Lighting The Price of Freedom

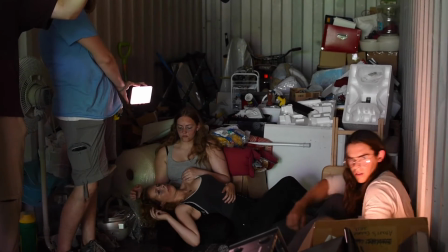and action so for price of freedom we were working with a location that had no artificial light so everything in the film was lit
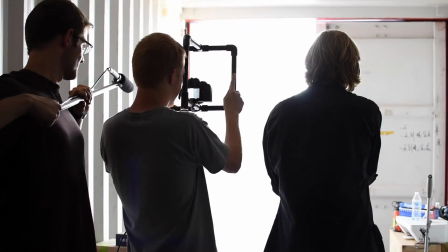by a pair of aperture h198 c's and by the natural light from the crate door in order to get the color tone we wanted and try and keep the
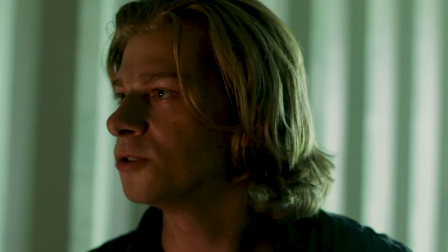exposure a little lower like you would actually have inside a closed shipping container we set up our green screen as a giant reflector to give us a green fill light using the natural light from outside the set
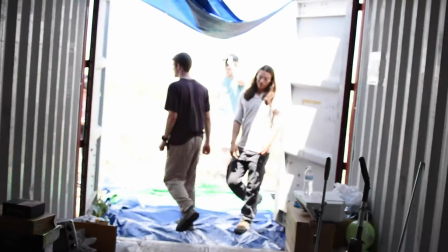until I got blown over by a storm two or thirds of the way through the chute.
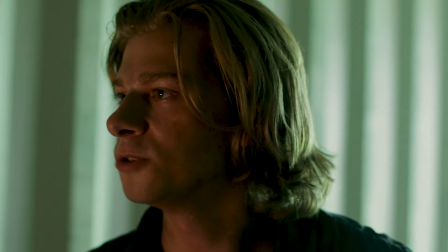We used one of our H198Cs set to orange for our key light in the majority of the scenes, and used the other panel with a diffuser as our backlight, especially in the shots we did inside the closed-up container,
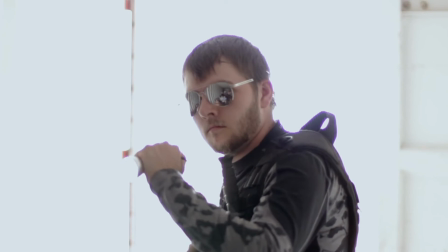where we only had two-point lighting. We also used the panels to stand in for a flashlight to get some really cool shots when our antagonist is scanning the crate looking for the other characters.
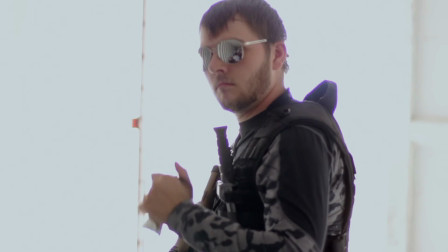Panning a single light panel back and forth just off-camera gave us the look we wanted and allowed for a really neat transient illumination.
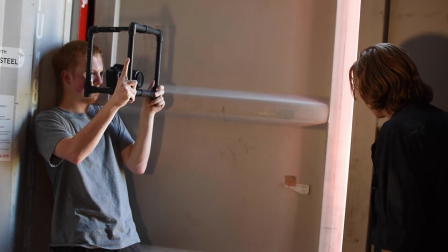The other thing we did, to help try and sell the isolation of the container,
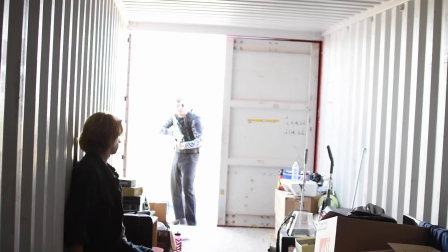was to intentionally overexpose the exterior so nothing was visible to give a clear end to our set that the actors could move across in the finale.
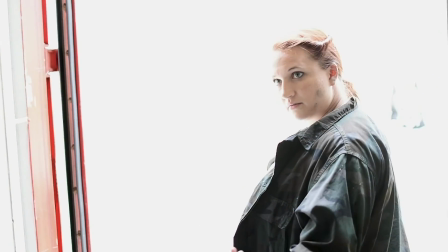We wanted to convey a sense of hope about the outside world, since our character's collective goal was to escape to freedom, and making the exterior of the set bright white provided a visual cue for that. I hope you all enjoyed this short lighting breakdown.
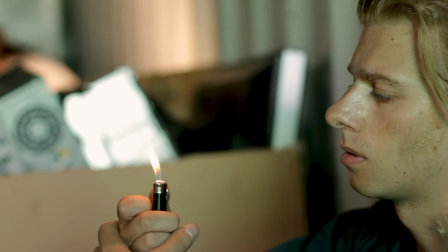If you haven't already seen it, please check out Price of Freedom. There will be a link in the YouTube description below this video.
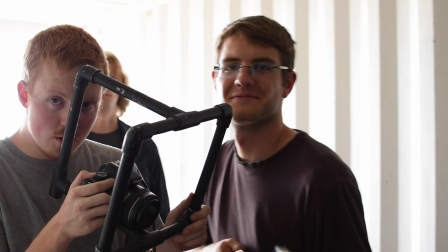Thank you so much.